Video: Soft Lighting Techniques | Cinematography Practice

What's up, people? Welcome back. Hopefully you guys are doing well. My name is Carlo. I'm a filmmaker, cinematographer based out of New Jersey. If this is your first time stopping by, thank you. If you find this video to be helpful, please hit the subscribe button, like, comment, let me know what you think. So before we jump into today's topic, I just want to speak honestly. To be honest, YouTube is not an easy thing, and today I'm definitely struggling with that, and especially with these talking head style videos. And sometimes I sit in front of this and I'm like, I don't want to do this today. And today is one of those days, but I'm gonna power through it because I know that the content that we're gonna be talking about today, the knowledge and tips and everything we're gonna be talking about will help at least one person. And to me, that's the reason why I'm continuing making this video today. So the topic we're gonna be going over is how to achieve soft key light.
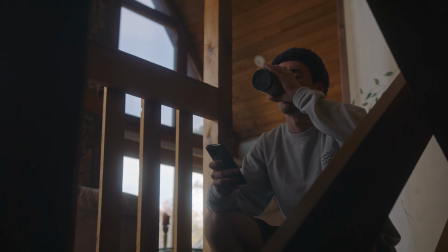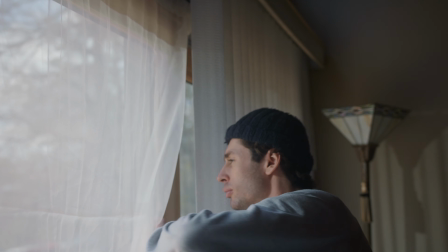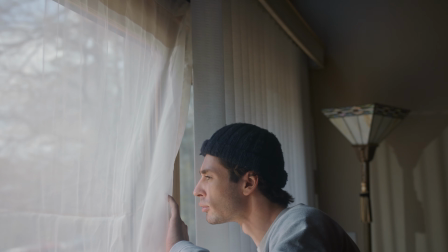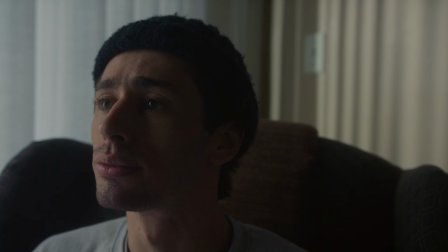The topic we're going to be going over today is soft lighting. And yes, this is everywhere on YouTube and a lot of people talk about it. I think I've done maybe one other video about it, but I wanted to just bring it up again and talk about a few different ways to achieve soft lighting,
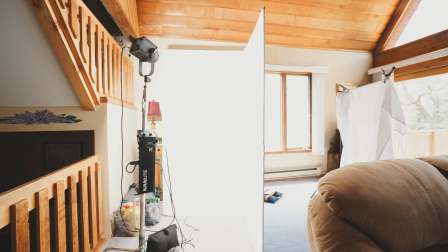[1:25]
and not just by using a softbox, but by using a bounce or different types of fabrics, different window shears.
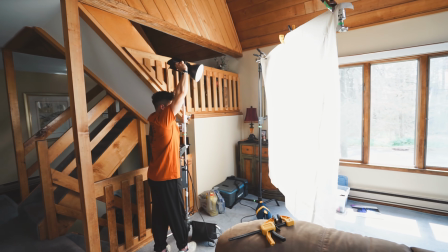[1:31]
So there's gonna be a bunch of comparisons today between hard light, soft light, the different types of soft light in the same scenario.
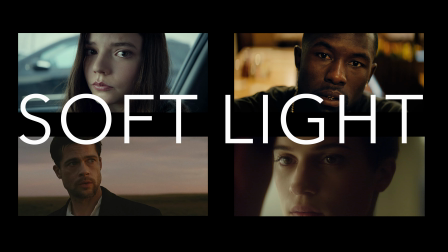[1:37]
So soft lighting is a light that tends to wrap around an object or a subject and creates this sort of diffused, blurry, or almost non-existent shadow or edge. So a lot of times you can achieve soft lighting with a hard light. The way to do that is by adding a certain amount of diffusion in front of the light. And that's primarily what we're going to be talking about today, is all the different types of diffusions and bounces to achieve soft light when you have a hard light source. Another thing to note about soft lighting is its size. Relative to the object or the subject that we're shooting, soft lighting is generally a lot bigger of a source.
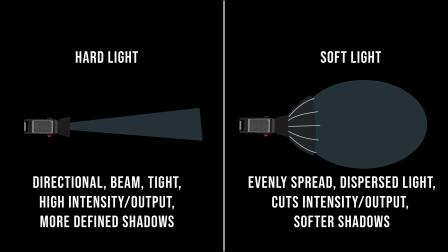[2:10]
When you have hard light, the size is generally a lot smaller and be very direct in terms of where the light is going. It's not spread out. What I mean by soft lighting is what you do in front of the light to create soft light. The light fixture itself is not soft. You have to create soft lighting. All right, so we're gonna be going over 3 different scenes that I shot today. And the first one is gonna be my buddy Tomas sitting on the staircase on his phone drinking a cup of coffee.
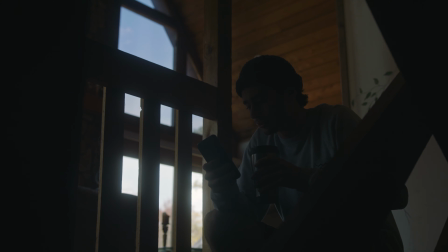[2:32]
So for the first setup here, you can see that is all natural. No light has been added. All the house lights are off. The only thing being lit is by the windows and the natural sunlight. So as you can see, it's pretty dark in there, but by the way I composed it by shooting on the shadow side,
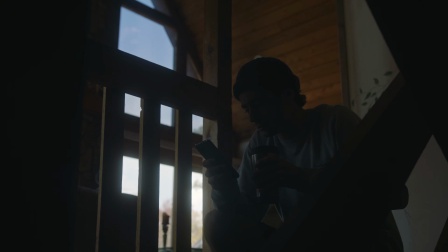[2:47]
you could already see that the windows on the far side of his face can be a motivating factor for the key light.
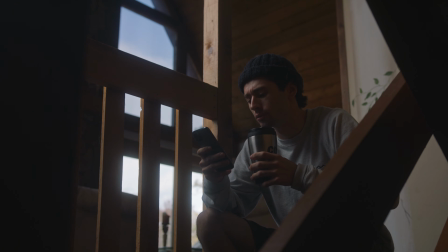[2:53]
Setup number 2, I introduced a softbox. And softboxes have become really popular lately, especially with companies such as Nanlite, Aperture, Godox.
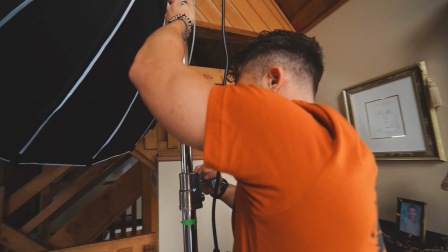[3:01]
And I use softboxes for a lot of the shoots that I do, and 9 times out of 10 it achieves the look that I want. Sometimes you got to do a little bit more,
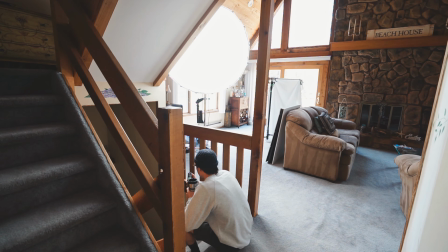[3:07]
but for the second scenario here, this is what it looks like with a softbox, about a 45-degree angle, motivated by the windows coming from the far side of his face. So one thing to note about the softbox is the light is still being directly shined onto the subject. Even though it's going through a big sheet of diffusion there's still a little bit of shine going on his face and a little bit of a hard light just because of how directional that light is.
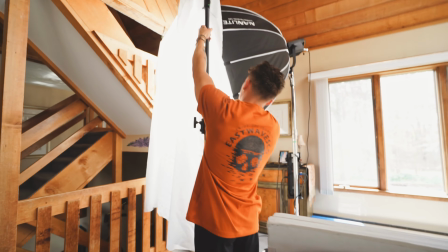[3:29]
So for the next scene, you're going to notice it is a little bit softer because I added a sheet of silk right in front of the softbox.
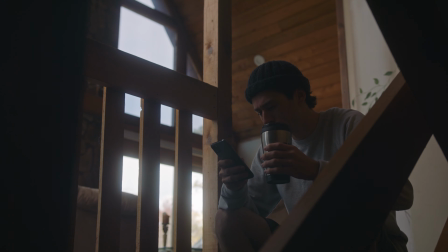[3:35]
So for the third scene here, you can notice that his face is slightly softer, and the reason why it's softer is because I double diffused it.
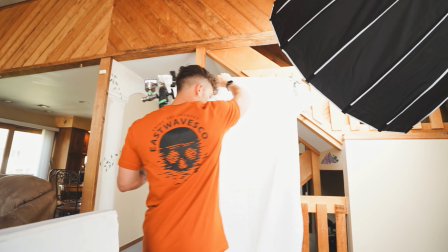[3:42]
And what double diffusion means is adding a second sheet of diffusion in front of the already diffused light source.
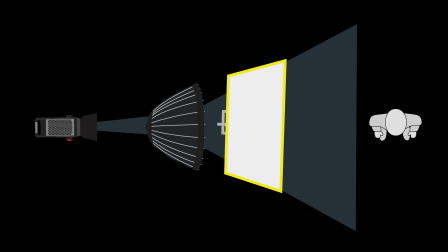[3:48]
So I have the Forza 300 mono light, which is a hard light, then I have it on the softbox, which is already diffused, and in front of the softbox I add a sheet of silk. And the one thing to note about double diffusing and adding a sheet of silk is you want to make sure it fills up the entire sheet.